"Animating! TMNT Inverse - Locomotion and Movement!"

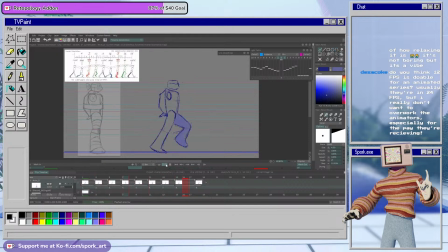62:08 Like the head shake that I was doing for the Leo animation, it's already on 1s, but technically that's like 2s at 24, if that makes sense. So it lasts longer than a 1 should last.
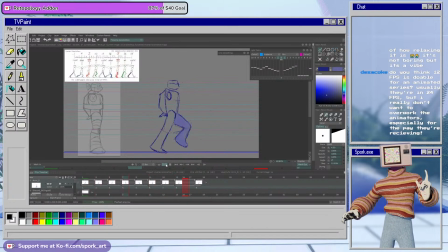62:26 And I can't go any faster. Like, I can't add any more drawings. So the head shake is a little bit, it's not the best. But there's so few scenes where we would need to be on 1s,
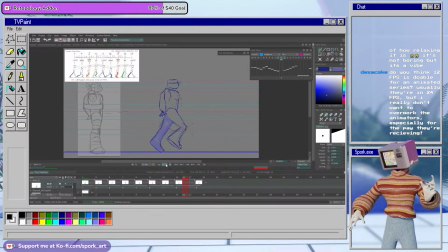62:43 where we need a frame or a drawing to last 1/24th of a second, that I think 12 is okay. I think we'll be fine. And at least like 12 is a multiple of 24.
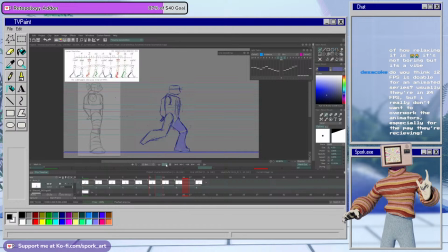63:01 right? Like, because, 12 by 2 is 24, which means if we need a scene to be at 24 frames per second, we won't get what's called interpolation if we mix the two of them in one video, because it's already a multiple.
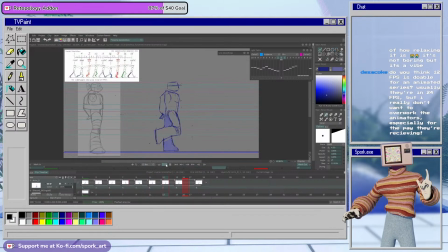63:19 It might be a little wonky, so like I would suggest not mixing for lip sync. But if there's an action scene and we're like, we really need this to be at 24, it shouldn't be too much of a problem to mix the two together, if that makes sense.
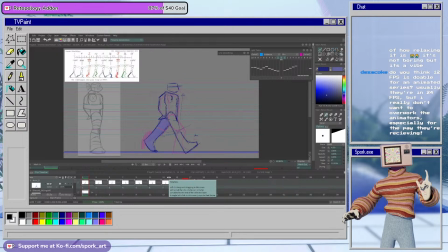63:37 I think for the scope of the basically like TLDR, for the scope of this project, 12 is fine. And if we come across a scene where we need more drawings, we can jump up to 24 without a problem.
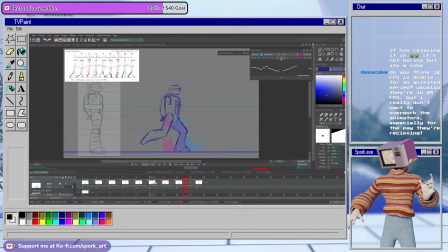Because I'll show you an example of what I mean.
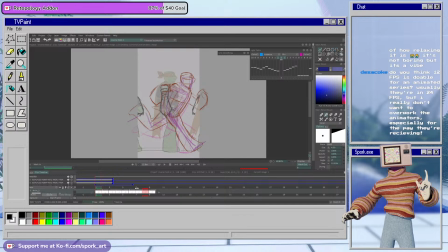64:06 If I open the inverse test that I was doing, so this is the Mikey run. So runs are usually on ones. And right now it is on ones. And usually you have your contact down passing up. So it's 8 drawings.
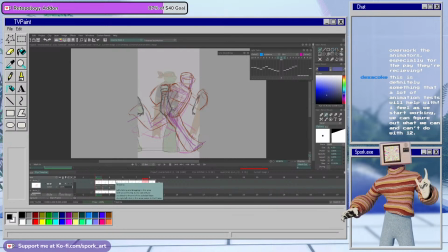64:25 Contact down passing up, right? Yeah. Contact down passing up. So 4 on each side. And usually it's 8 drawings on ones at 24 frames per second.
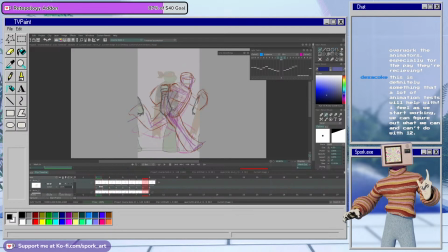64:38 This Mikey run, I couldn't do 8 drawings. So we actually only have contact down, and then this is the up. And this is a frame I had to add in there.
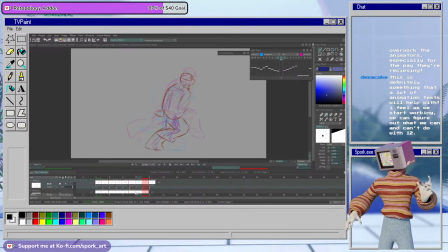64:56 No, wait, is there more for a run? Because there's the frame where you have to leave the ground. Basically, I had to adjust the amount of drawings and like what they showed for the run cycle at 12,
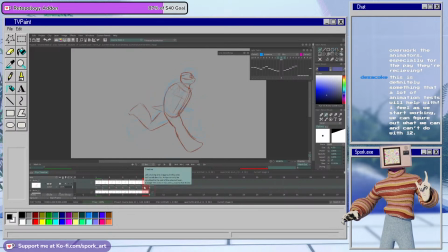65:10 because when I had the full amount of drawings, which I think there's supposed to be 5 for a run, it was too slow. So if I just turn off the Mikey layer, you can see the run looks a little weird and choppy.
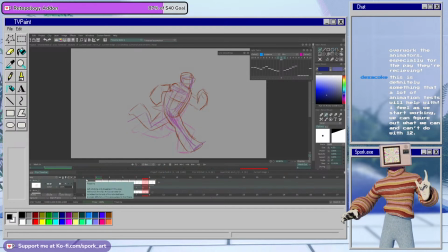65:26 And that's because I can't get 1/24th of a drawing at 12. So yeah, like you said, this is definitely something that having animation tests will help with,
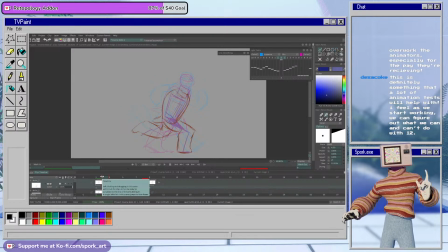65:41 because I think when we have ones, we might have, or when we have like runs or action, we might have to go up to 24. But I think for
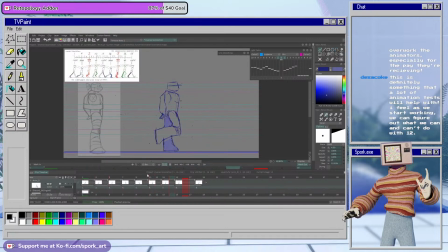65:54 talking, and even this walk scene, this walk is okay on this. There's a drawing that I just caught. It's again, this one's being really awkward, but